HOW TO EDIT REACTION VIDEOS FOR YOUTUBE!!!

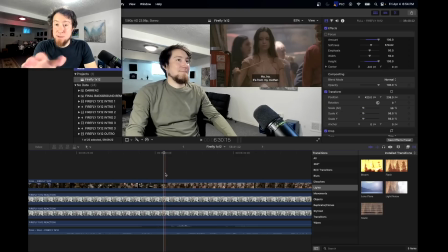So once again, I want to start with this scene, so I got to get into it.
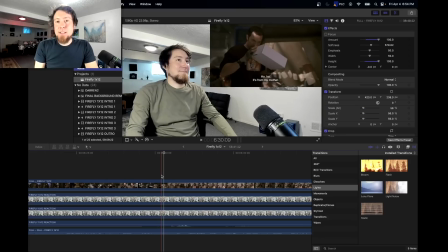I'm not going to cut right before it to get a little snippet of Jane unnecessarily there. Okay. And this is a lesser thing I'll pay attention to, but see that this haha is from my mother's subtitle.
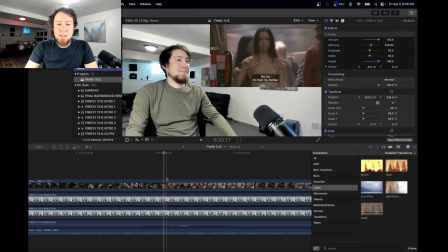Since was from a previous scene, I'm going to go into it so I avoid it.
And so do Aliens Live Among Us.
That's what you see. Now, sometimes I don't worry about that too much if there are instances where a subtitle is still on the screen left over from a previous shot.
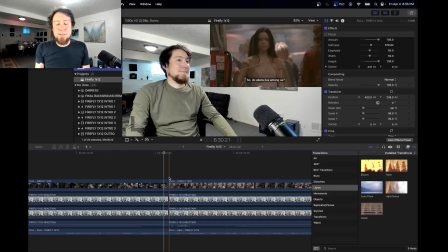If it has to be there, that's another thing that's well within the tolerance of your audience.
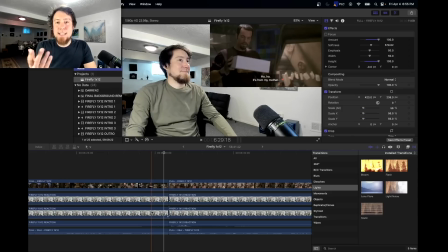They don't care if there's a stray subtitle that doesn't get said. So let me delete that.
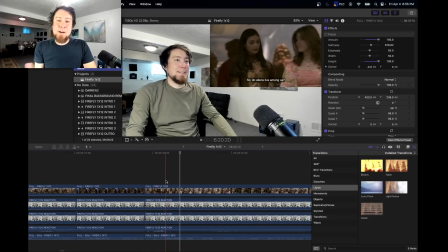Oh, and then I say, is it a bunk cake? And unfortunately, you lose my context to that. But that's another thing that I'm not too worried about. Sorry. Yeah, if you want the context, go join my Patreon.
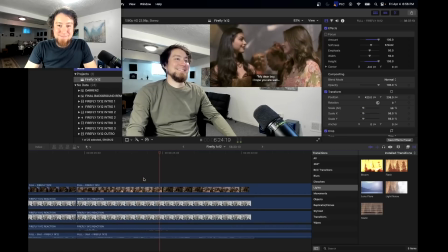That's gonna be a little tight cut because once again, I don't need any of Jane and his stupid hat.
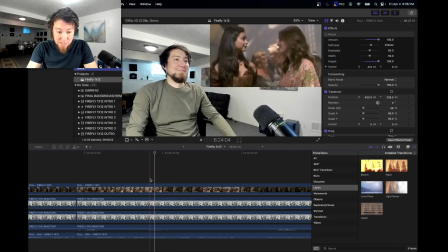I'm gonna get right up to when he starts talking. The little bump there. That's the my right there. Okay, so that's my opening cut. I guess another way.
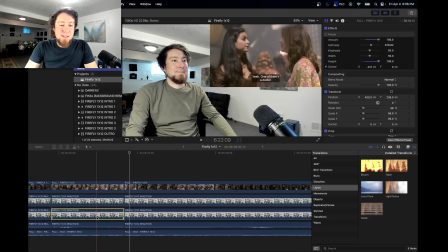Well, I guess it's the closing cut here for this scene, and or this shot, and it's the closing cut for this. So maybe how I would describe opening and closing, it was a little not the best way to describe it.
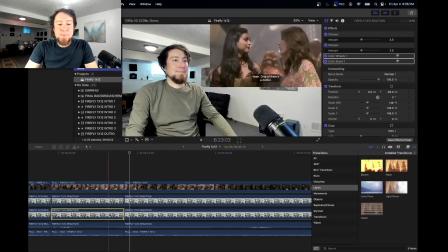Like the cut I just made is ending this shot, and I'm cutting out all this. You guys get what I mean.
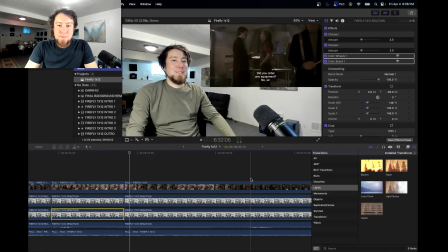Oh, I kind of want to keep that in for. Let's see.
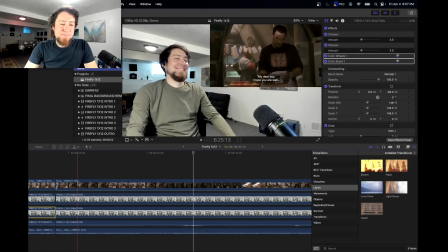Maybe I will leave this in just for my line of so he can read. So I'm going to undo that cut.
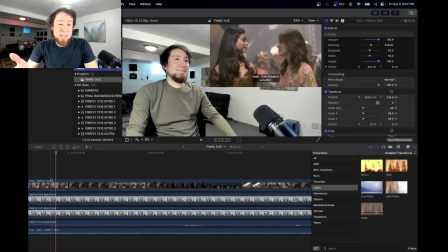Not that I had to undo it. The cut could still be there, but if I don't delete anything, then you're not going to notice a cut's there.
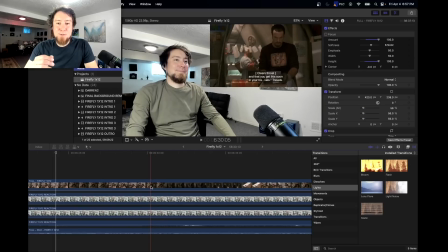Okay. I'll keep the pause between travels and travels in there because that's, there's a point to that pause. He can read, but he can't read very well.
Travels.
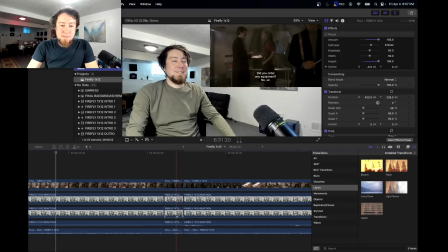Okay. Something like that. That seems a little abrupt.
Travels.
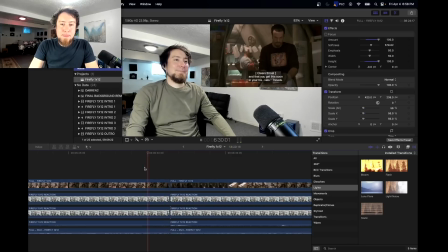Let's try that.
So he can read.
Okay, so I'm cutting into a Jane line still.
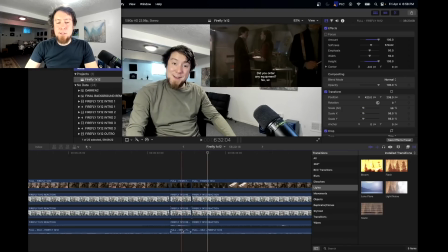So what I'm gonna do now, and I usually do this in Phase 2, but I'll show you here, is sometimes I'll just mute the episode's audio because I'm saying something and I happen to be talking over something they're saying that is just not important,
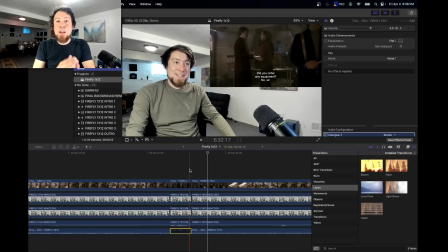and thus it gives me the liberty to cut it off. because I'm just muting it. So he can read. okay, let's keep going.
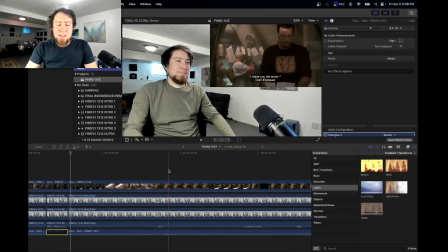I really want Jane to shut the fuck up.